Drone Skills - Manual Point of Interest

Hi everyone. Today we're going to talk about drone skills. Now, whether you're using a DJI or a unique drone, the software, the apps that come with these drones, they have some very powerful tools. One of those tools that will help you to achieve some beautiful, nice shots is point of interest. And basically what point of interest is that it allows you to orbit a subject while keeping the camera focused on that object. And it's something nice to have, but it's a skill that you may want to learn to do manually. And here's why.
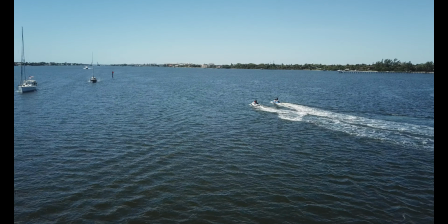So let's say you're flying along over the sea and you're just following a jet ski, and then hey, nice boats.
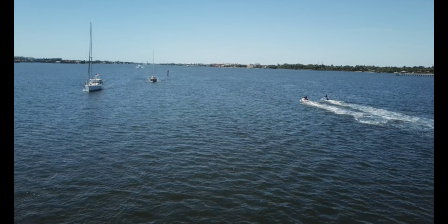Let's get a closer look.
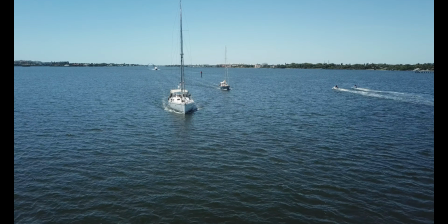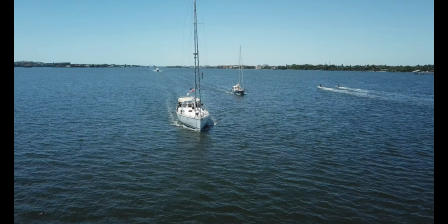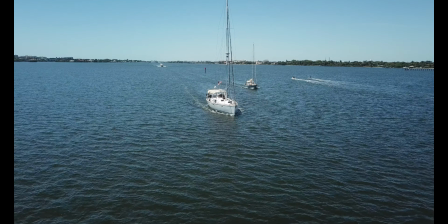So here I'm actually in front of the boat and I'm backing up, just getting a full view of what's happening in front of me. And it's a nice view. But guess what? I know the bridge is coming up, so I decide to go to the side so that I can get behind the boats and change my perspective.
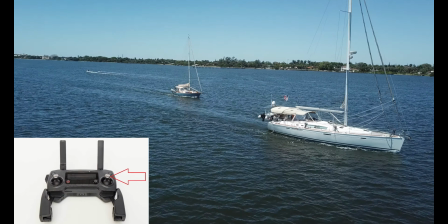Now to do that, I push my right joystick to the left. But obviously, if I continue doing that, then my subject is going to get out of frame.
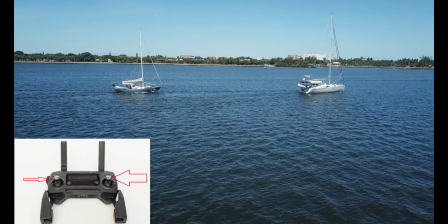So to keep my subject in frame, I have to go to my left joystick and I have to put a little bit of motion in towards the right,
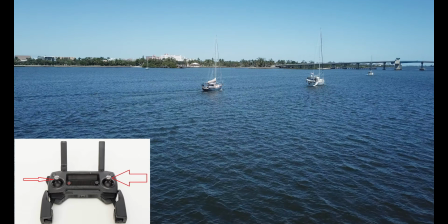and that will help me keep the boat in frame.
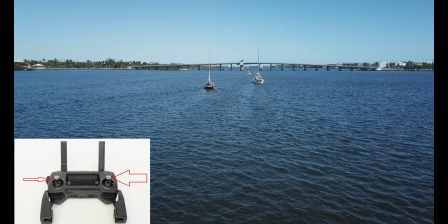In photography, this is called panning to the right or panning to the left if you're going in the other direction.
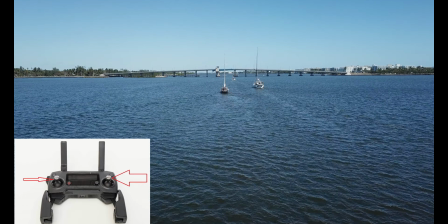In aviation, it's called a yaw. You can yaw to the right or you can yaw to the left.
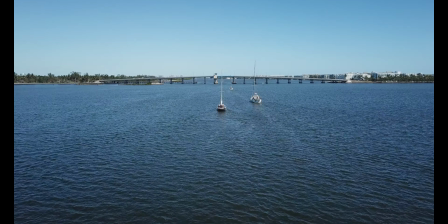Bear in mind that as your subject begins to move away from you,
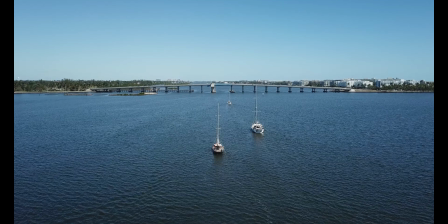you're going to want to have to change that movement of your right joystick from going sideways,
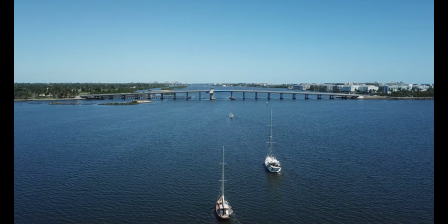and you're going to have to put some forward input into that so that you can keep up with your subject. In this case, I deliberately waited before putting in that forward movement because there are 3 boats and I wanted to get behind the last boat.
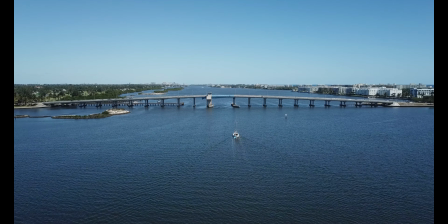So most of my movement is making an arc, orbiting those 3 subjects so I could get behind them.
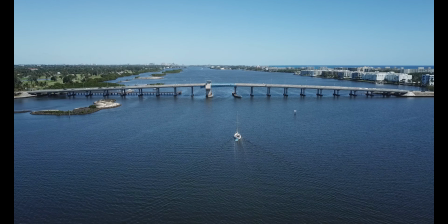Now this is where things got really interesting. As I got settled in behind the last boat, I realized that the bridge is about to open and I wanted to get that shot. So now I have to move ahead and catch up and even pass those boats and
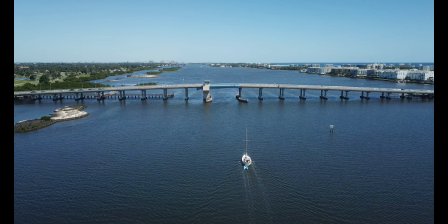get myself in a position so that I can orbit and capture that bridge opening.
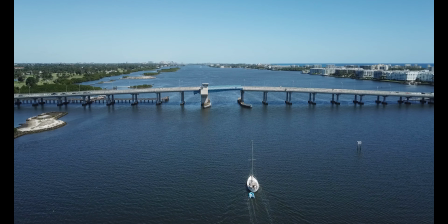Now in a situation like this, there's absolutely no time to set up your point of interest shot, so you have to learn to do it manually so that you can get it right when it's needed.
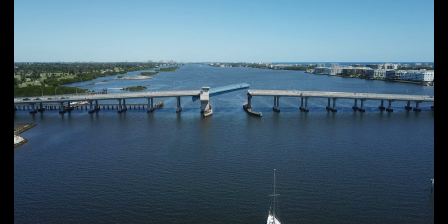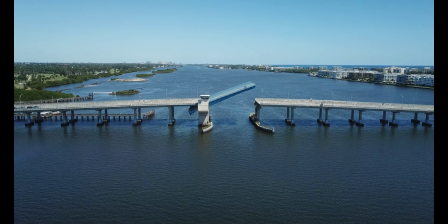So with the bridge going up, I don't want to bore my viewers to death with the same shot, so I have to change my perspective.
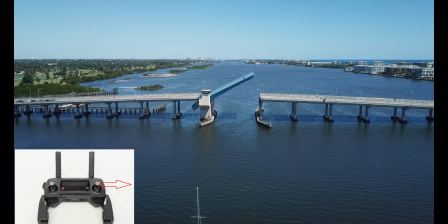So I put some input into my right joystick to the right, but I want to keep my subject in frame.
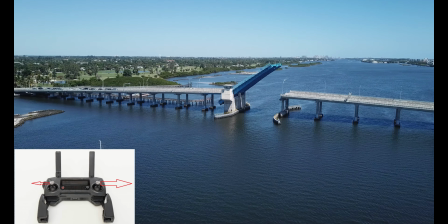So now I have to apply my left joystick to the left so that I can neutralize that movement and keep my subject in frame.